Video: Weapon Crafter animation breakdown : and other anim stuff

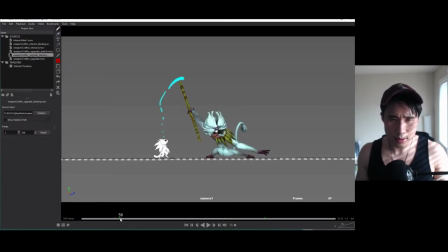2477s
Doop, doop. Okay. So you could see, like, his feet is going that way, his hips going that way too, his hands, but this hand is actually continue going up,
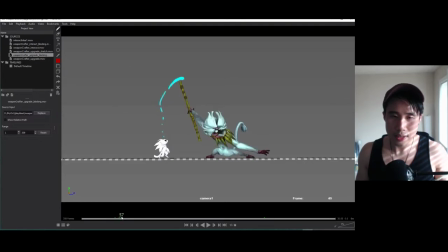2497s
because it's going up in the first place. So as these move there, this one is still up here. It's like, hey, I'm not, what's going on back there? Because it's so far away, you know. So these guys start moving, and you could start telling the hips, hey, we're moving that way, catch up.
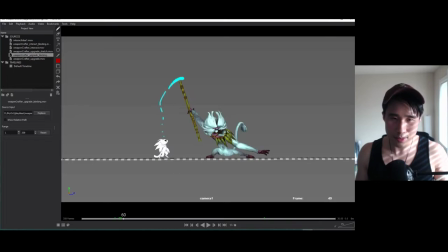2514s
And tell the hips, catch up, yo. And then the chest would tell the hands, you know, okay, next pose, you gotta catch up. And say, okay, I'm catching up. And you can see that. Right? So that's a chain of reaction.
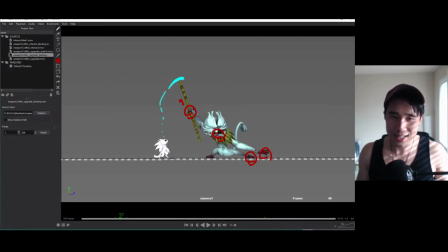2528s
Like, the hands tell the chest, and then the chest tells the hands, depending on which direction you're moving. And what else? Oh, let's see.
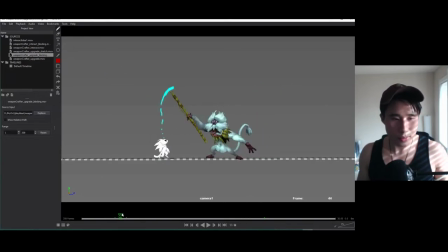2544s
So you could see, like, oh my god, there's too many drawings now. Yep, you could see, like, the hands, this hand, oh my god, the drawings go away.
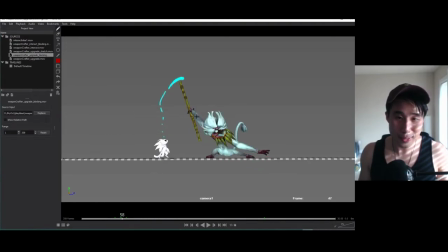2563s
Okay, there you go. The white hand goes up, but these are moving that way, and that hand's going that way. When you have things moving at the opposite direction, it helps create organic feel.
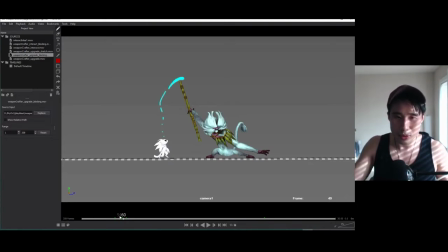2578s
But you don't want to just do random things like, I'll just put the chest this way and I'll put the hips the opposite direction. You know, you want to has to be has to be has to have a meaning to it.
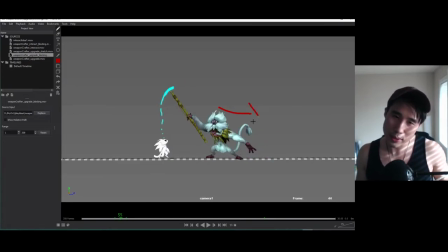2593s
In this case, because he's going that way, I chose to have the arms lead the action. It depends where what part of the body is leading action. So in this case, from this pose to this pose, the feet and then the hips is leading the action.
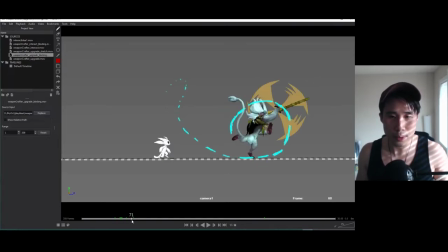2613s
Technically, it's this two together, but I like to break them apart a little bit so it creates a bit more overlap. You can see, like, you know, the feet and the hips has a different timing. I mean, it has a different spacing. You know, the feet goes from here to here.
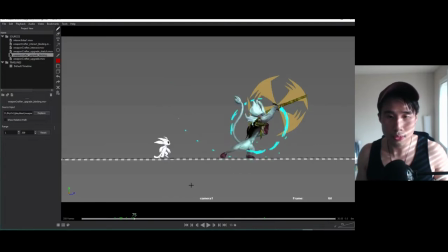2628s
It's a big spacing, but the hips goes from there to just there's small spacing. It shows that, you know, they're moving at different time, different speed, they have different weight, and that helps to sell overlap.
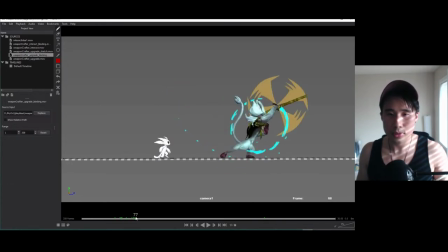2644s
And one other thing, okay, as he's going from side to side like this, right, spinning this stick, did I do it in my sketch? Let me see. Yeah, you notice, like, my sketch, he's just standing there and just kind of spinning it. If I were to do it like this exactly, he's standing there and spinning.
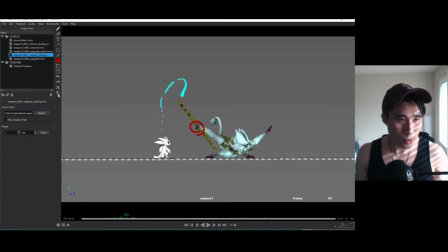2666s
It won't look as appealing. There's no overlap, there's no appeal to it. So exaggerate. One of the principles, exaggerate. You see, he's going up and down, up and down and up and down.
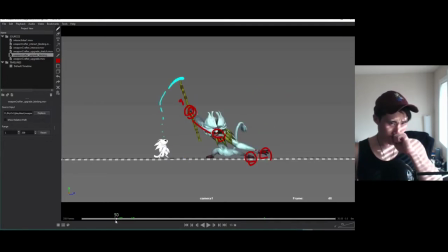2681s
It's like a big squash, a big stretch. He's covering so much space between here and here.
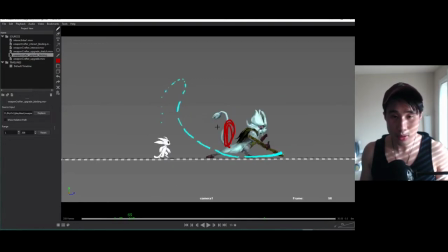2691s
instead of just staying in the middle and just spinning. It's very boring. So try to, you know, create arcs, as many arcs as you can anywhere. And they all have like big arcs, medium arcs, tiny arcs, even tiny arcs.
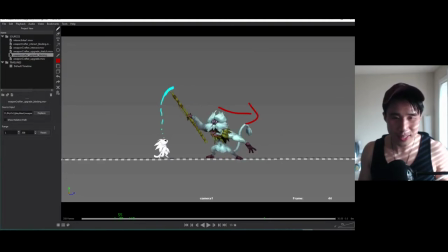2709s
try to get as much arcs as you can. As you can see, like I have the for the chest. There's a big arc that goes from here to here, instead of like just one space that goes just in a straight line. Have an arc like that, you know.